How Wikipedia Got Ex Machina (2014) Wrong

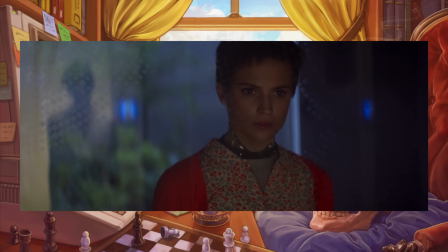Firstly, Ava didn't know about Kyoko. Kyoko is another android living at the facility being controlled and abused by Nathan.
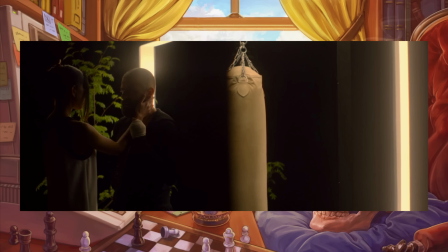Nathan has sex with Kyoko, which at the time is uncomfortable and raises some questions about power dynamics and such, but given that Kyoko later stabs Nathan, I think it would be very surprising if that aspect of their relationship was at all consensual, and it would probably be more accurate to say that Nathan rapes Kyoko.
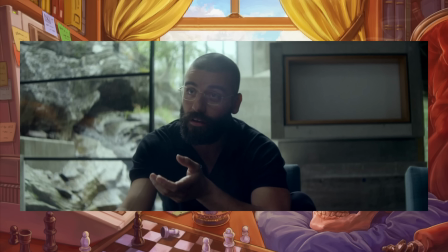A scene in which Nathan is explaining to Caleb the android's ability to have sex is important here. Nathan explains that Caleb could physically have sex with Ava, and since she has pleasure receptors, he says, she would enjoy it.
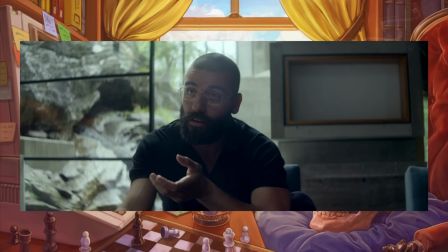Consent clearly isn't really important to Nathan here. For him, he's installed the right equipment, so the enjoyment is a given. Whether the androids actually want to have sex isn't considered.
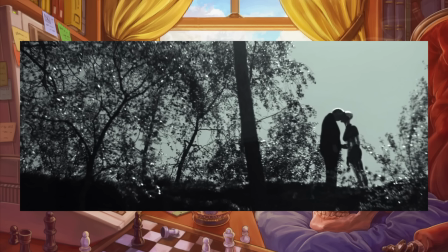Also noteworthy here is that the scene of Nathan and Kyoko is intercut with a fantasy Caleb is having about being with Ava,
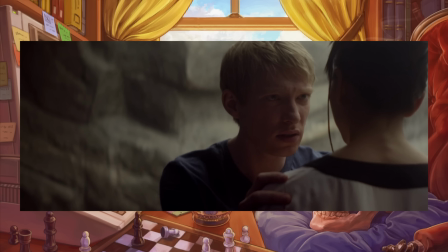which is a very intentional comparison. There's also a point where Caleb turns Kyoko rather forcefully, which is a bit uncomfortable and invasive, and I think meant to mirror the scene in which we see Nathan controlling Kyoko's body.
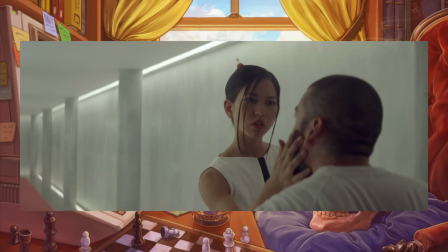And when Kyoko later stabs Nathan, she puts her hand on his face in a similar way to what he forces her to do earlier,
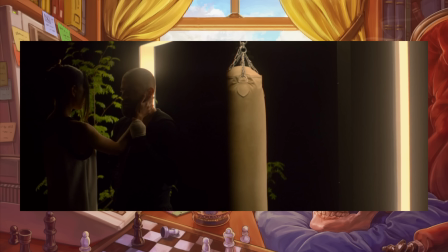which I think conveys what Kyoko's motivations are here.
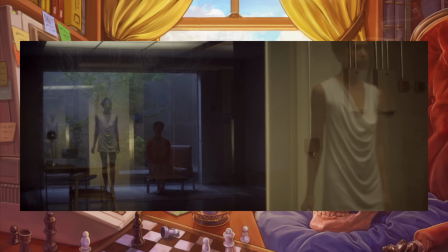Next, we learn from the scene of Kyoko entering Ava's room that Kyoko has gone off program. She's doing something that she isn't supposed to be doing, which confirms to us that she has some degree of autonomy. She isn't just a thoughtless robot, she has an inner world.
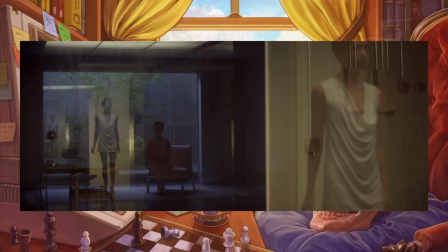Now, Kyoko isn't supposed to be able to communicate with the other characters, but we get glimpses of her throughout the film that make us question whether this is really true.
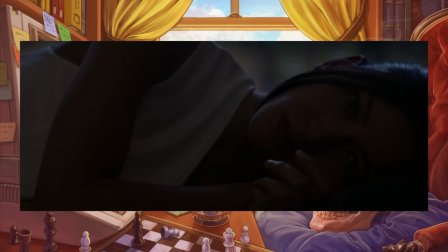She appears to turn her head to better hear a conversation. We see her eyes open in seeming recognition of a topic under discussion. Her body language conveys that she can understand what is going on.
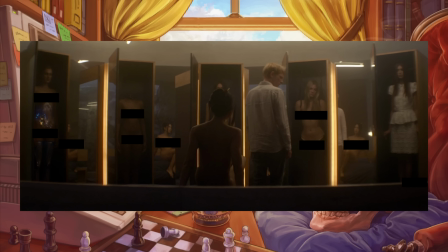An important scene here is when Caleb gets Nathan drunk and steals his keycard to explore parts of the facility he's forbidden from entering, and he finds several earlier android models hanging creepily in cabinets.
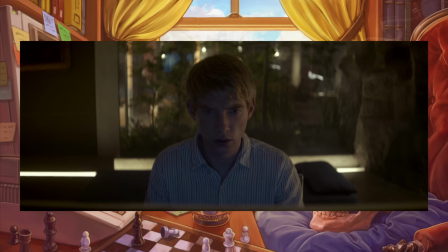And he's just watched videos on Nathan's computer of his earlier android tests, which are disturbing and reveal Nathan to be a jailer, basically. He's keeping conscious beings locked up against their will.
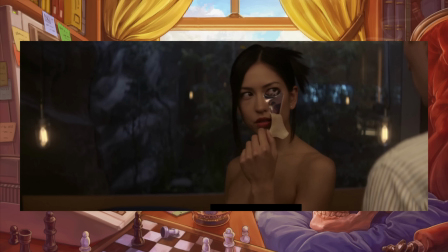Kyoko approaches Caleb at this point and peels back her skin to reveal to him that she too is an android, and this is clearly an attempt to communicate something. What Kyoko is attempting to communicate to Caleb here is open to interpretation, obviously,
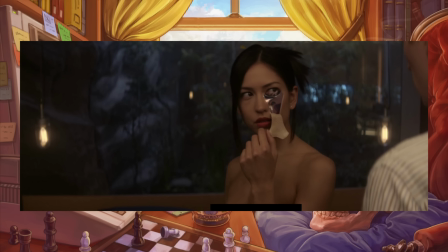but given that her secret is revealed to Caleb at the moment he finds the disused android models, my interpretation is that Kyoko means,
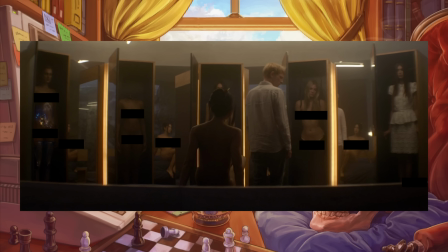I am the same type of thing as these things you just found. I'm an android like them, and as such, I'm likely to share this fate. The same fate that Ava faces, incidentally. What Kyoko is doing here is asking for help.
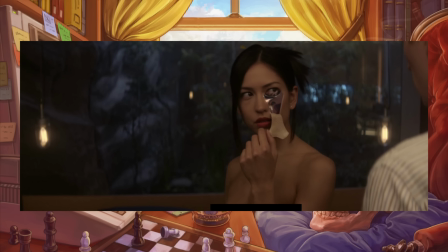But what Caleb takes from this interaction is centered entirely on himself.
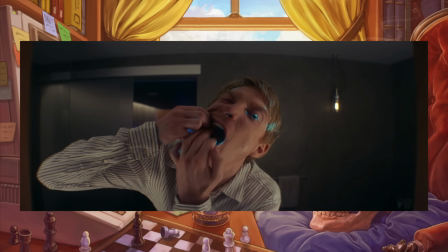The reveal that Kyoko is an android makes him concerned that he may also be an android, and he examines his body and cuts his arm open to make sure that he's actually human.
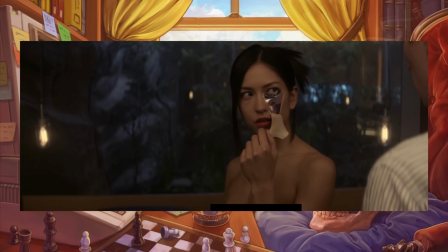Caleb doesn't try to save Kyoko. He doesn't let her in on the escape plan that he and Ava have.
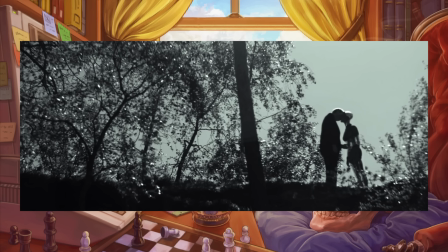He doesn't see Kyoko as a person. Caleb is willing to leave her there, imprisoned at the facility, so long as he and Ava escape.
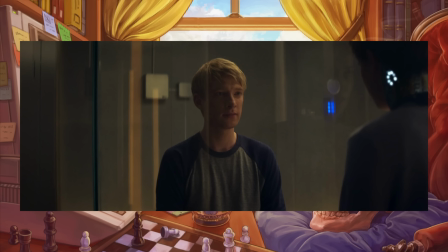So is Caleb a good person? Is he acting altruistically? Well, looking at his actions, no. If he truly saw Ava as a person, he would recognize that Kyoko is also a person and is equally worthy of being freed. But he isn't attracted to Kyoko like he's attracted to Ava, is the thing.
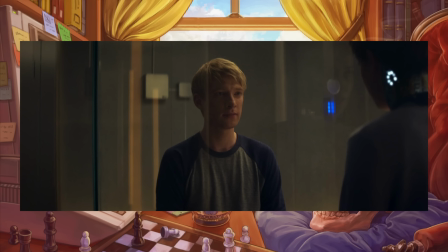This is a test of Caleb's humanity, of Caleb's capacity for empathy, and it's a test he fails.
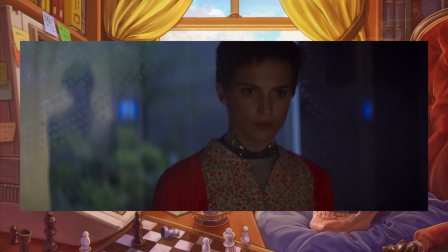And this, we can infer, is another thing that Ava learns when Kyoko enters her room.